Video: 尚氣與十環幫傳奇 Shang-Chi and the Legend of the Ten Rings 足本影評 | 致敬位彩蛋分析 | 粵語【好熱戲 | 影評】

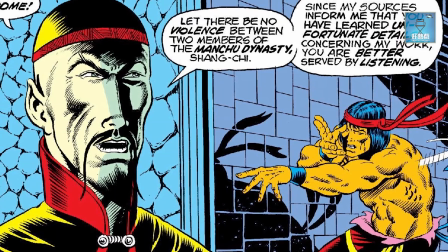(4:15)
根本就是歧視亞洲人的形象這個Image 已經是一百年歷史
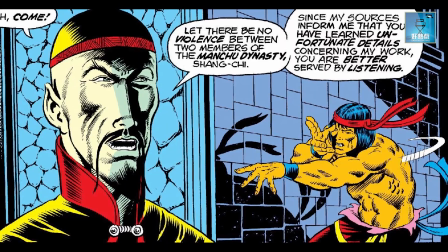(4:20)
因為最早期是在小說出現的符本舟
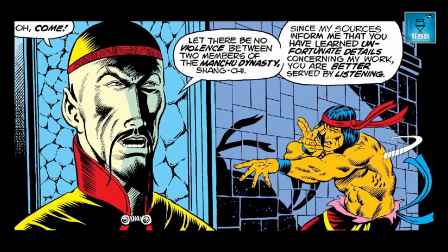(4:24)
然後慢慢又在漫畫中出現甚至一些電視劇我們小時候也看到即是他將亞洲人的形象睦眼然後很酷 有屁股很清朝地去做所以為什麼我們推出這個Marvel的時候很多人都對劉先生很不滿意就是因為很多外國人永遠都把我們中國人當成睦眼、扁鼻地去做沒有梁朝偉那麼酷所以為何每個人都去看梁朝偉
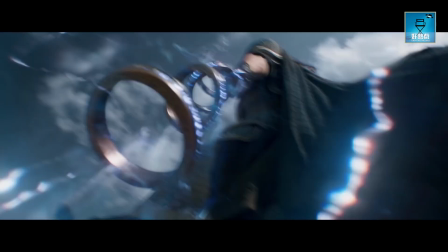(4:58)
其實裡面也有很多之前的電影元素例如放箭時你會覺得好像看到英雄這一幕
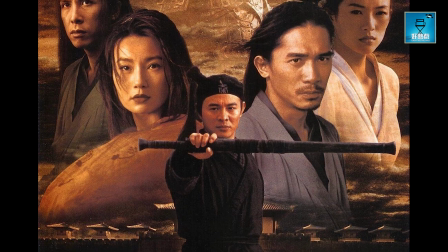(5:07)
竹林肯定是臥虎床或合女其他都有很多,
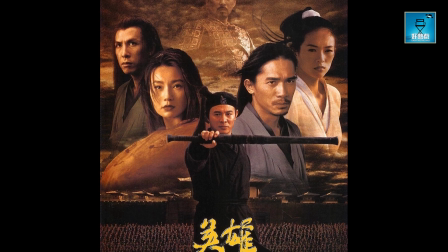(5:12)
例如臨尾有很多瑞獸、怪獸、神龍很多科技的特技,我又見到幾目方出來了動作方面,我們也要提一提,那位母子是,成家班
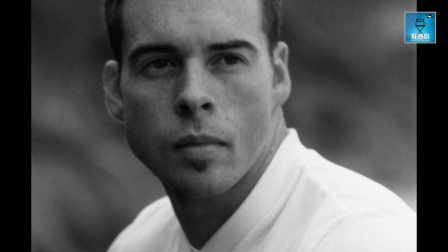(5:27)
Brand Allen他是澳洲裔的人,西人功夫很了得,小時候已經很喜歡功夫
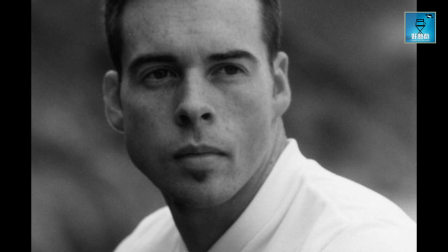(5:33)
故意又來香港,跟了成龍加入了成家班
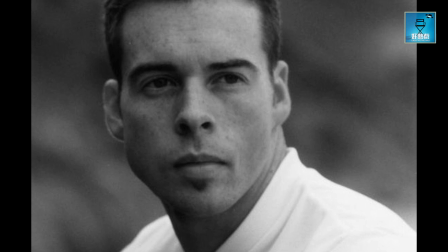(5:39)
所以你看到這部戲會看到很多都是以前成家班出過的動作例如在巴士上打的基本上都是複合起早期巴士這一幕我是最喜歡的一幕因為一說完梁潮瑋之後
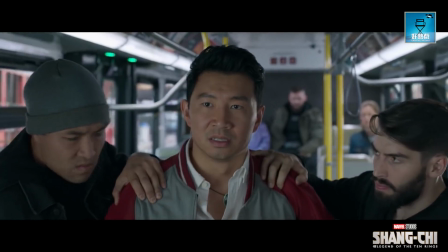(5:56)
就介紹上戲主角出場了他出場沒多久就在巴士和那個女…
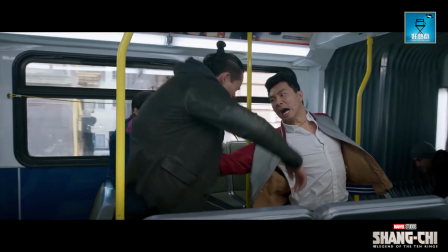(6:02)
独被狗…在里面打过一幕因为困兽斗在巴士环境以前我们没多久之前我们在Lowbody已经看过但这一幕就比Lowbody更加精彩因为它不单有巴士打斗的镜头
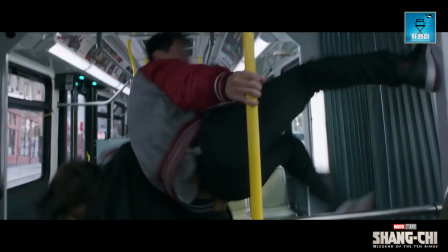(6:22)
还有巴士在三藩市最好飞车的地方很多电影都在三藩市
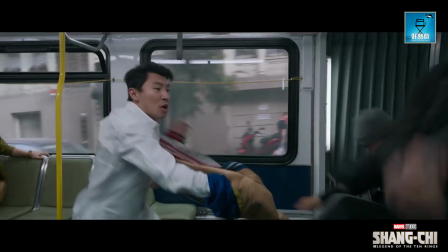(6:28)
因为斜路多最好是拍飞车片巴士一直在飞车女主角又在駕駛巴士生死時速生死時速然後在駕駛中打鬥所以同一時間非常緊張刺激
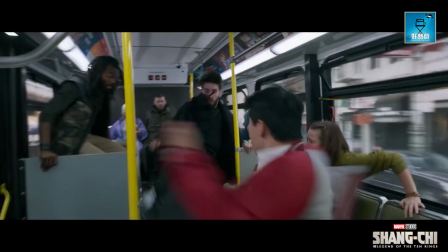(6:42)
所以這個開頭這一幕真是精彩它是由車內打到車頂
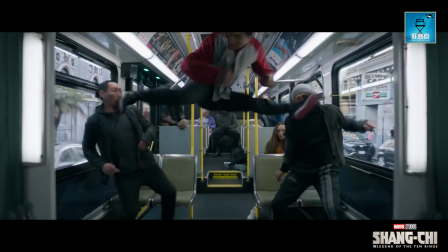(6:47)
然後再打到車的側面同一時間還要在三藩市打到後半駕後半駕再斬開退回前半駕之餘還要在三藩市玩生死時速這樣鏟下山整件事差不多是把所有飞車打鬥的元素放在一起我其實覺得有少許是狂野時速但現在的玩法是功夫的元素更加強
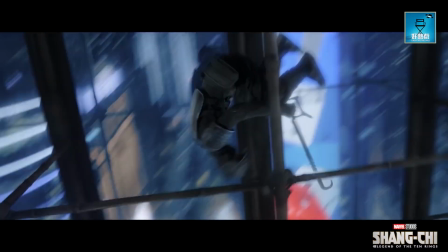(7:12)
另一個場景我們點評覺得很棒就是在竹棚
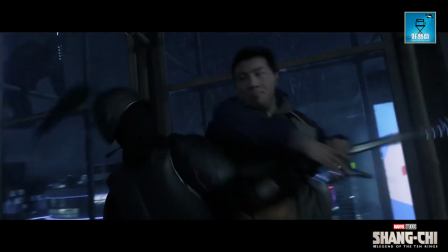(7:16)
竹棚也是成家派最擅長的環境把場景放在搭棚的大廈
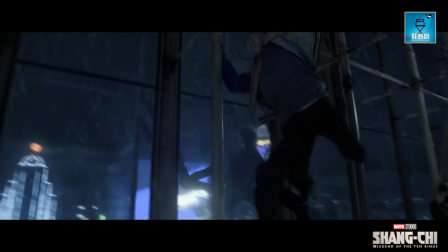(7:23)
這次是高樓大廈會比較緊張堅尼地但這次你看到在摩天大廈外玩棚架之餘我覺得有個位置都可以複製同座指導Brand Allen 現在已經是R.I.P.R.S.T.E.R.I.P.
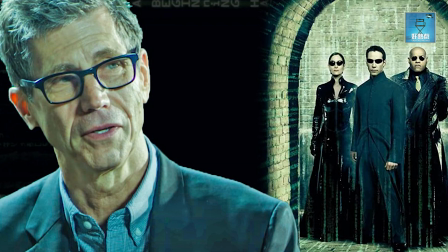(7:39)
然後還有設影 Bill
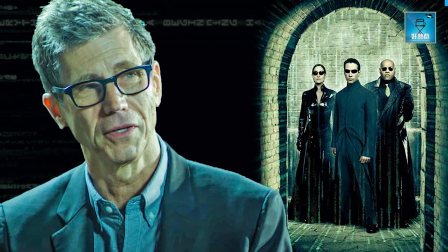(7:43)
Pope其實他之前是22世紀殺人網絡的攝影師
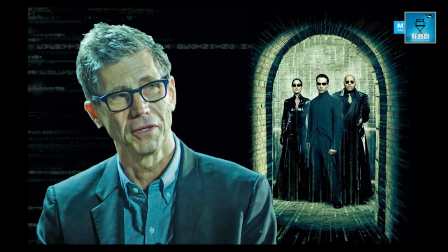(7:50)
所以變成他很熟悉這類型的運輯其實這部分我覺得都是中西交融因為它是竹棚 以前我們小時候已經在小林搭棚大師 搭棚大師 或者成龍基本上玩竹棚已經好但到了這部分 你看到在混鏡
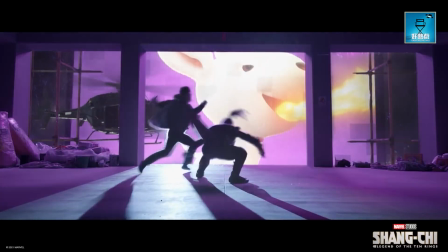(8:06)
其實還有它的美感 它選擇在夜晚很多時候 我們以前竹棚都是日間的
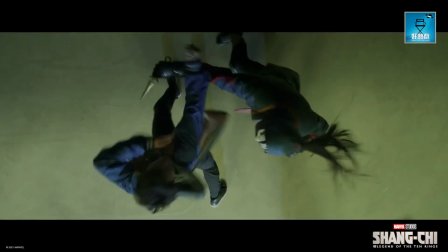(8:11)
但一次它選擇在夜晚在一些偽紅燈剪影底下 它做了一件事
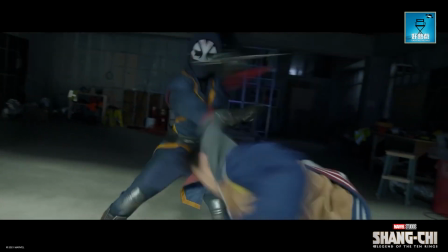(8:16)
看到它的美感很強之餘 你看到它因為有特效輔助